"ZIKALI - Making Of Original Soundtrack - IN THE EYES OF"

Ce qui nous plaisait chez Zikali, c'est leur manière de travailler.
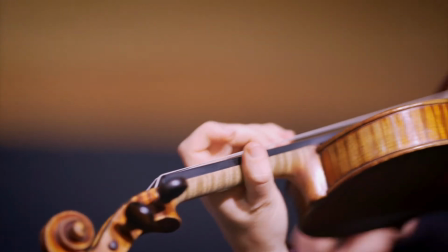4:25 Ils avaient cette volonté de faire appel à des musiciens, donc faire appel à des vrais instruments, pas travailler sur du numérique ou des synthétiseurs. Et finalement, c'était tout dans la même continuité de ce qu'on avait voulu transmettre par ce projet, à savoir l'authenticité. La journée d'enregistrement avec les musiciens, elle arrive vraiment en fin de production, une fois que le film est terminé et que la musique a été validée par Vincent.
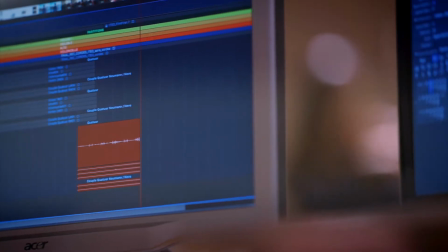4:52 Donc une fois qu'on a écrit les partitions pour les cordes, arrive cette journée d'enregistrement qui vient apporter de l'humain et de la vie à la musique.
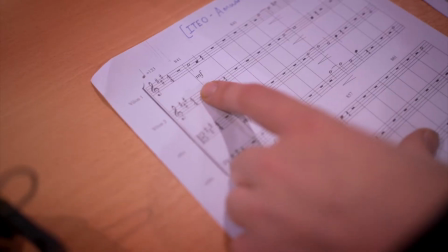5:00 Donc
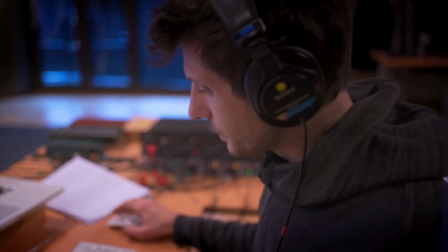5:04 839. Et ben c'est parti, on fait un test. Allez.
C'est une journée qui est forcément excitante pour nous. C'est un peu le moment où les choses se concrétisent.
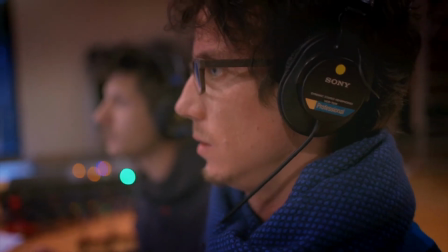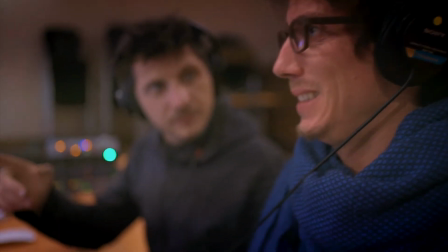5:24 Il fait pas de glissando. Si, c'est alto et cello.
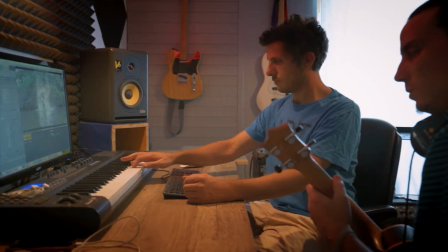5:29 C'est aussi l'occasion pour la première fois d'entendre une musique qu'on a composée depuis plusieurs mois de manière synthétique avec des sons numériques sur les vrais instruments,
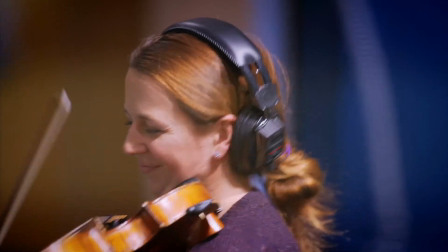5:36 avec tous les petits défauts et toute l'expressivité qu'ils peuvent amener justement.
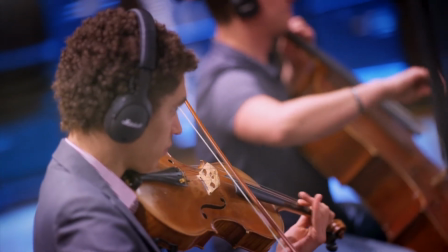5:41 Et en plus de ça, il y a surtout un échange artistique qui est très intéressant avec les musiciens,
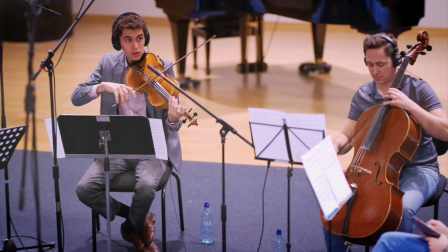5:46 les interprètes, parce que c'est des gens qui sont chacun spécialistes de leur instrument.
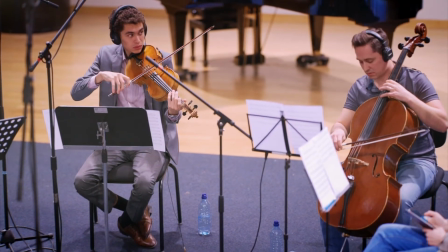5:51 Ils connaissent mieux leur instrument que nous. Et du coup, il y a un échange, parce qu'une même mélodie de violoncelle, selon si elle est interprétée sur le haut ou sur le bas du manche, avec tel ou tel doigté, elle va sonner complètement différent.
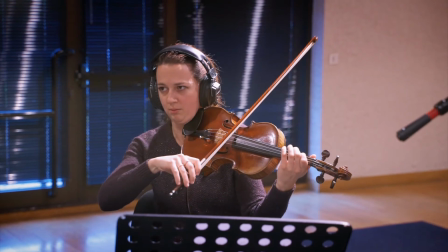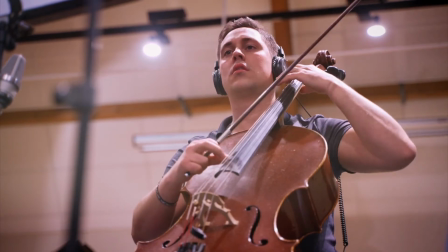6:07 C'est à eux, finalement, avec la connaissance qu'ils ont de leur instrument, de nous proposer différentes options. Et cette fois-ci, à nous, compositeurs, de leur dire quel ressenti on veut, quelle émotion on veut faire passer dans telle mélodie ou dans tel thème.
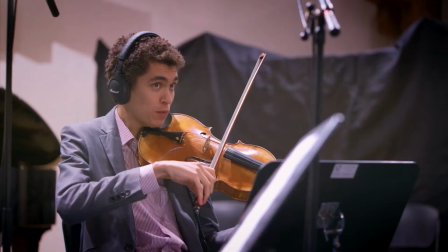6:19 Faut jouer plus fort.
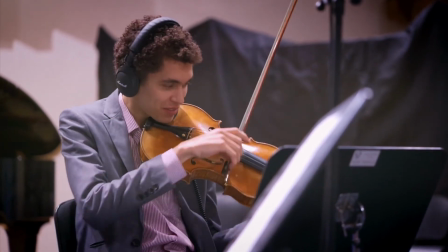6:24 Articulé, fais-le glisser. Ça porte même pas.
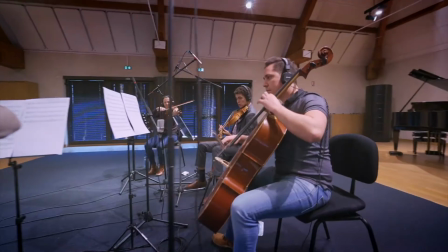6:29 Ouais. Ouais. C'est ça, ouais, c'est ça. Ah, d'accord.
Lors de cette journée d'enregistrement du Quatuor à cordes,
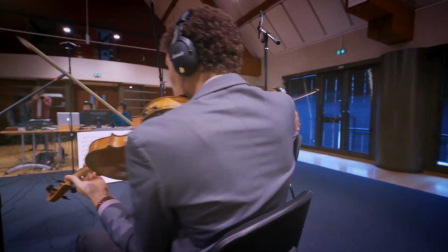6:34 ça a été assez exceptionnel de voir tout le travail de Zikali, tout ce travail de composition prendre vie.
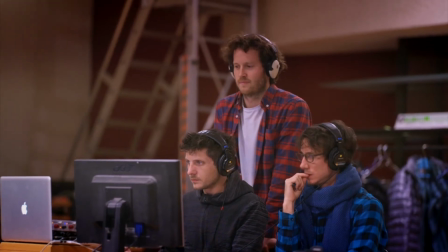6:40 On avait ce petit écran d'ordinateur qui nous permettait de voir les images et on avait les musiciens qui jouaient derrière. C'était assez incroyable. C'est une très belle expérience pour nous, ce documentaire, parce que déjà, quand on travaille avec un réalisateur qui nous fait confiance ici depuis le début,
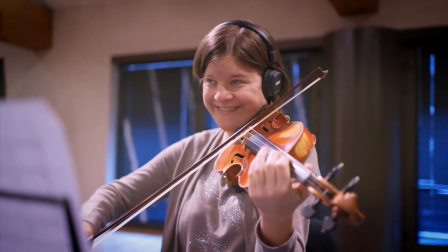6:56 Vincent nous a dit « vous avez carte blanche » parce qu'il aimait notre travail et puis il voulait savoir ce que nous, on pouvait lui apporter.
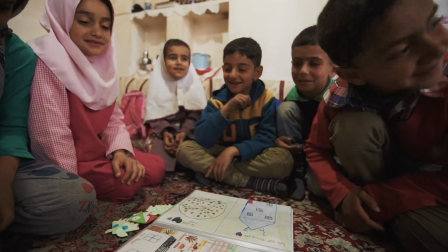7:00 Et en plus de ça, c'est un documentaire qui défend des belles valeurs, qui montre d'autres manières de vivre, sans forcément en tirer des conclusions ou donner des leçons. C'est à nous-mêmes de faire notre propre analyse. Mais ça amène une bouffée d'air frais, une bouffée de positif, en fait.
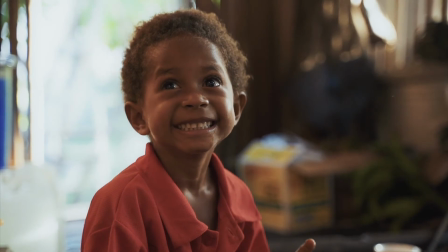7:14 Et travailler sur un projet comme ça, c'est toujours enrichissant.